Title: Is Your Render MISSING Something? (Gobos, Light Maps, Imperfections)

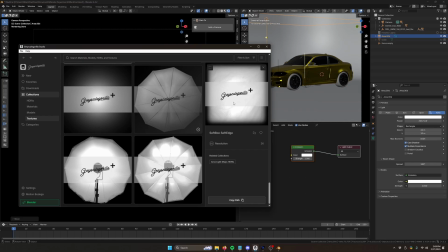[8:17]
So I'm going to say copy, or again, we can just drag straight in.
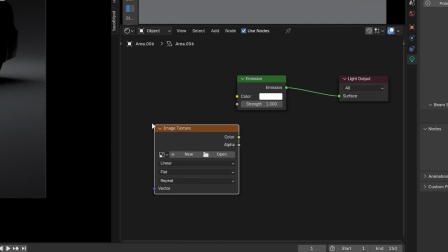[8:22]
I'm going to hit Shift A. We're going to go to image texture. And I'm going to hit open, and I'm going to paste in that path that I copied.
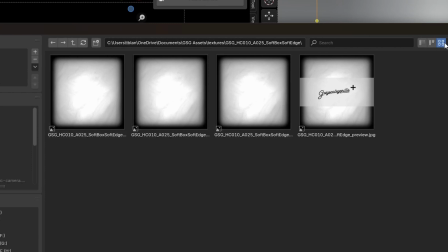[8:29]
And generally speaking, we're going to use the EXR.
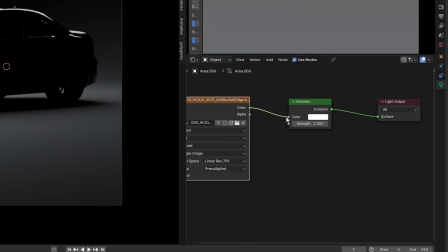[8:34]
And then I'm going to plug that into the color slot. I'm going to AB that. It's a subtle change.
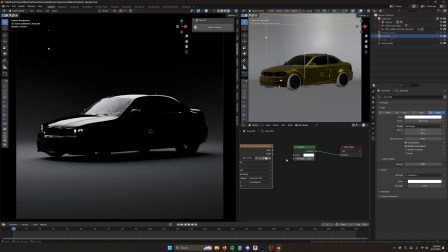[8:39]
But look, this is with the area light map, and that's without. It's subtle.
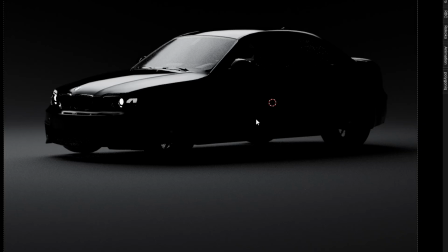[8:45]
Boom. Boom. Let's do another one. Let's hit Shift A. We'll do another area light.
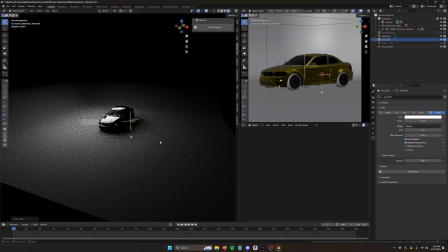[8:52]
And here's a little trick I like to do for product photography. Basically, I will isolate the area that I want to add light to.
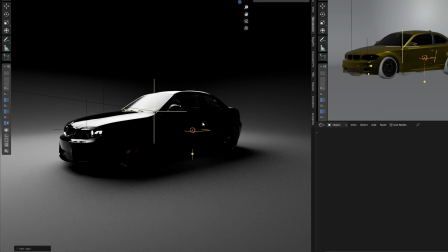[8:59]
So in this case, I feel like obviously this side of the car is very dark. So I'm just going to shift right click, and that's going to move my 3D cursor.
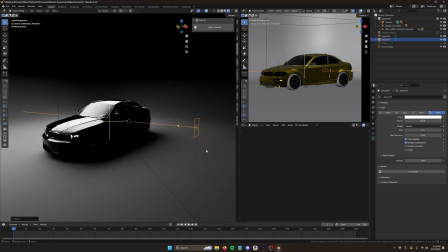[9:06]
And I'm going to change my pivot point to the 3D cursor. And so now when I rotate, it's rotating around that 3D cursor.
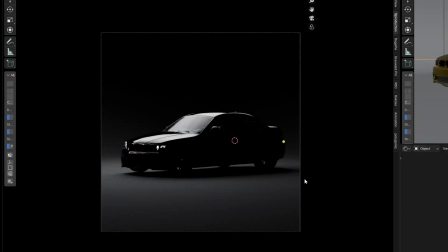[9:14]
So I can really quickly find the reflection point in relation to the camera. So I'm going to hit zero where I have my camera set up.
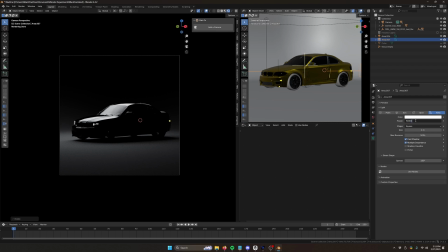[9:20]
I'm going to turn my light up to like, you know, 900,000. Okay, that's a little hot.
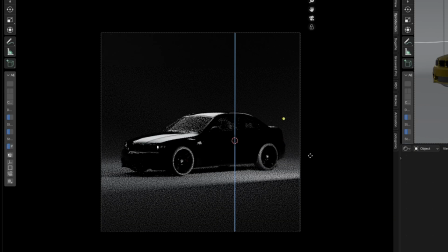[9:26]
Let's go to 20,000. And so now what we're doing, all we're doing is we're trying to see where we're getting the best reflection.
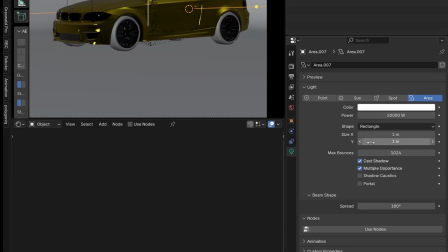[9:34]
So like right in there is nice. So I'm going to change my shape to a rectangle, and I'm just going to make it a lot bigger on the x-axis.
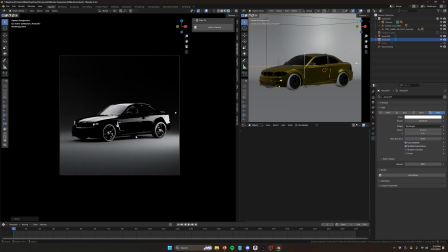[9:42]
So boom, it looks nice. Let's make it a little bit better.
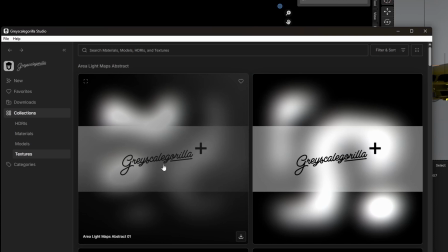[9:46]
I'm going to hit use nodes. I'm going to grab one of these abstract ones because these are kind of perfect for the reflections that are really featured Because you don't necessarily,
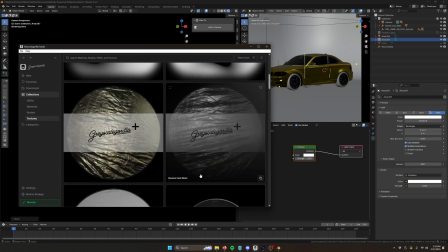[9:55]
like, on a black car, you might not want to have, like, you know, a very obvious texture.
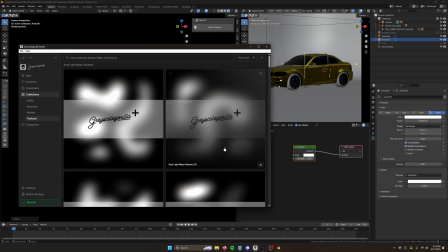[10:00]
You want something kind of more subtle or a little more abstract. So I like these abstract ones for cars and products a lot.
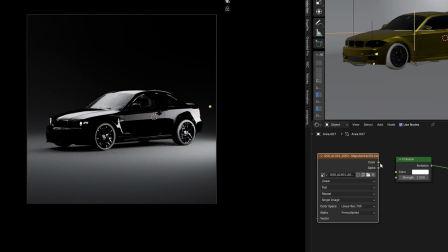[10:07]
So I'm going to download this one. I'm going to drag it in and I'm going to plug it right into that slot.
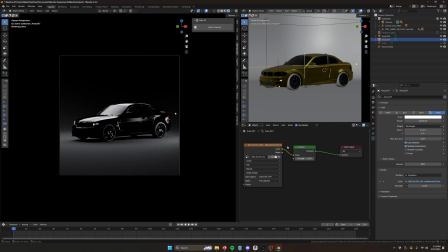[10:13]
Now that one made a big difference. Let's look at that. Here's without and here's with.
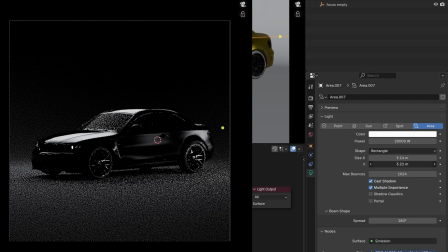[10:18]
And then if you play with it some more, like change the size.
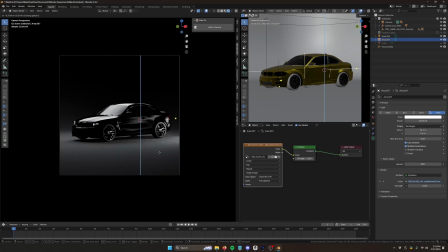[10:27]
Look at how that's really adding some really interesting reflection to this car.
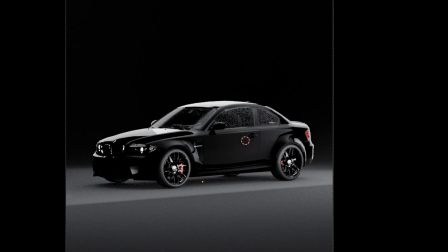[10:32]
I just went ahead and like lit this whole car and I want to show you.
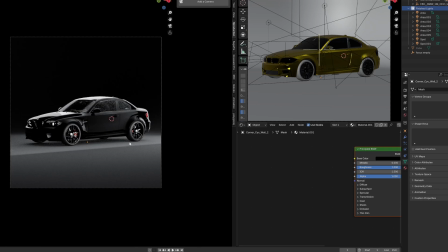[10:36]
So this is with just stock square rectangles, right? So I'm just going to go into each of these.
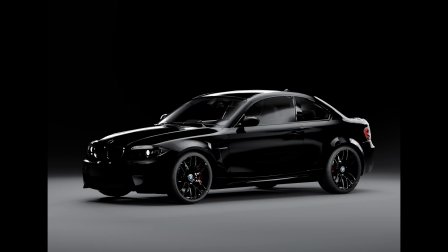[10:42]
We're going to reconnect all of our area light maps. And so here is this scene lit with area light maps.
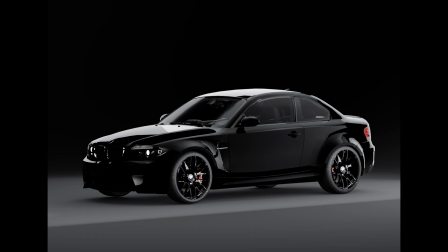[10:49]
And here's what that same scene looks like if we just use the stock, you know, just white rectangles.
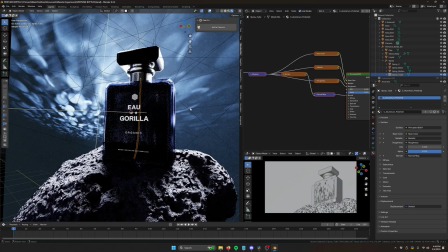[10:59]
It makes a pretty big difference. Okay, so let's put all of this into practice in one render.
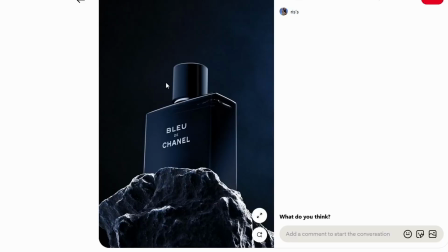[11:04]
So I was looking around on Pinterest and I found this product render kind of moody. I like it.
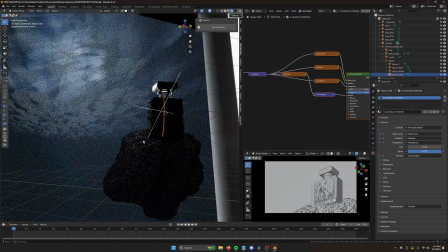[11:09]
So I decided to recreate it a little bit. And so here's the final render.
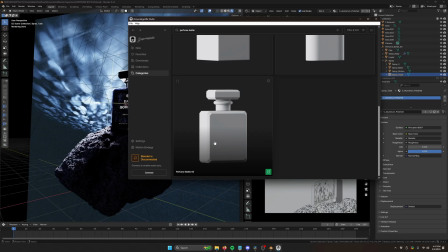[11:13]
So this scene is made up of, let's see, perfume bottle 5 from Greyscalegorilla Studio. And it's sitting on a rock that is actually a tiny little lava rock that I photo scanned a while back.
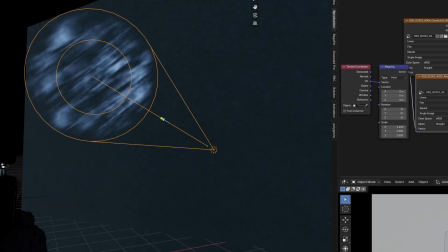[11:26]
So first off, on the background, I'm just using some Gobo lights like I've showed you before.
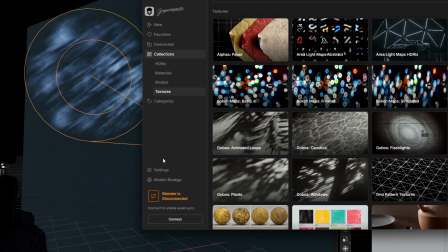[11:31]
We've got Abstract 7 from the Abstract Gobos pack, and I'm kind of stretching it to almost get a little bit of a ripply water effect.
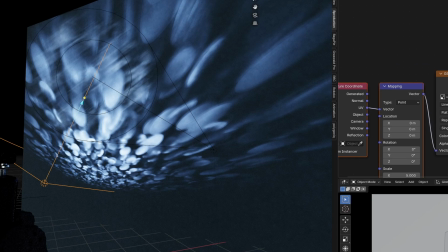[11:38]
And on top of that, I'm using another one, which this is from the Caustics pack.
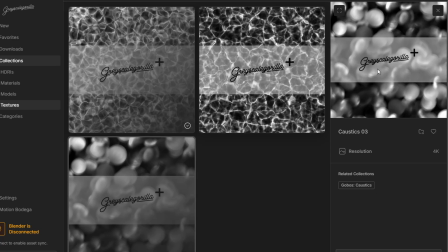[11:43]
It's almost giving a little bit of a fake bokeh effect that I like.
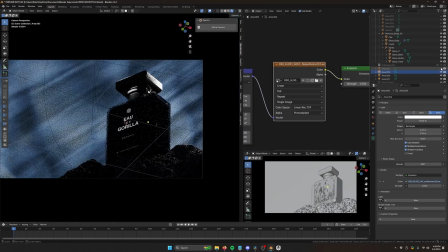[11:48]
And I'm just using all kinds of area light maps for all of the lights. So I wanted this light on the side to be one of these abstract lights.
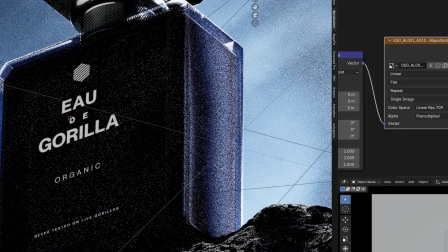[11:56]
It's perfect for that purpose. Just kind of lighting up the side a little bit.
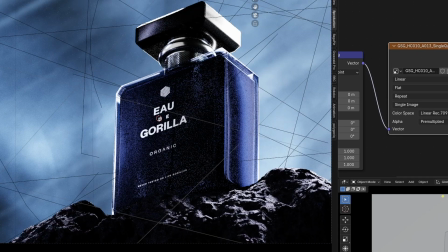[12:01]
This one's a single quasar, which is a tube light. I'm using that for the lid.
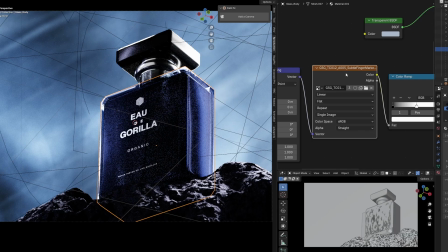[12:06]
And on the glass itself, we have on the side, you can really see it, some of those subtle fingerprint surface imperfections.
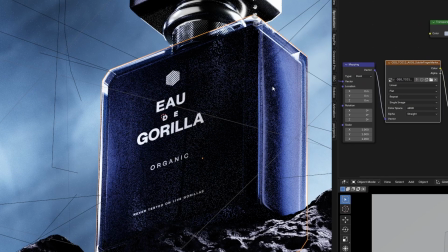[12:14]
One thing to note is I've only added it on the side. I didn't want it on this front face. And again, if this was a client project, I'd probably turn it down a little bit. But yeah, there you go.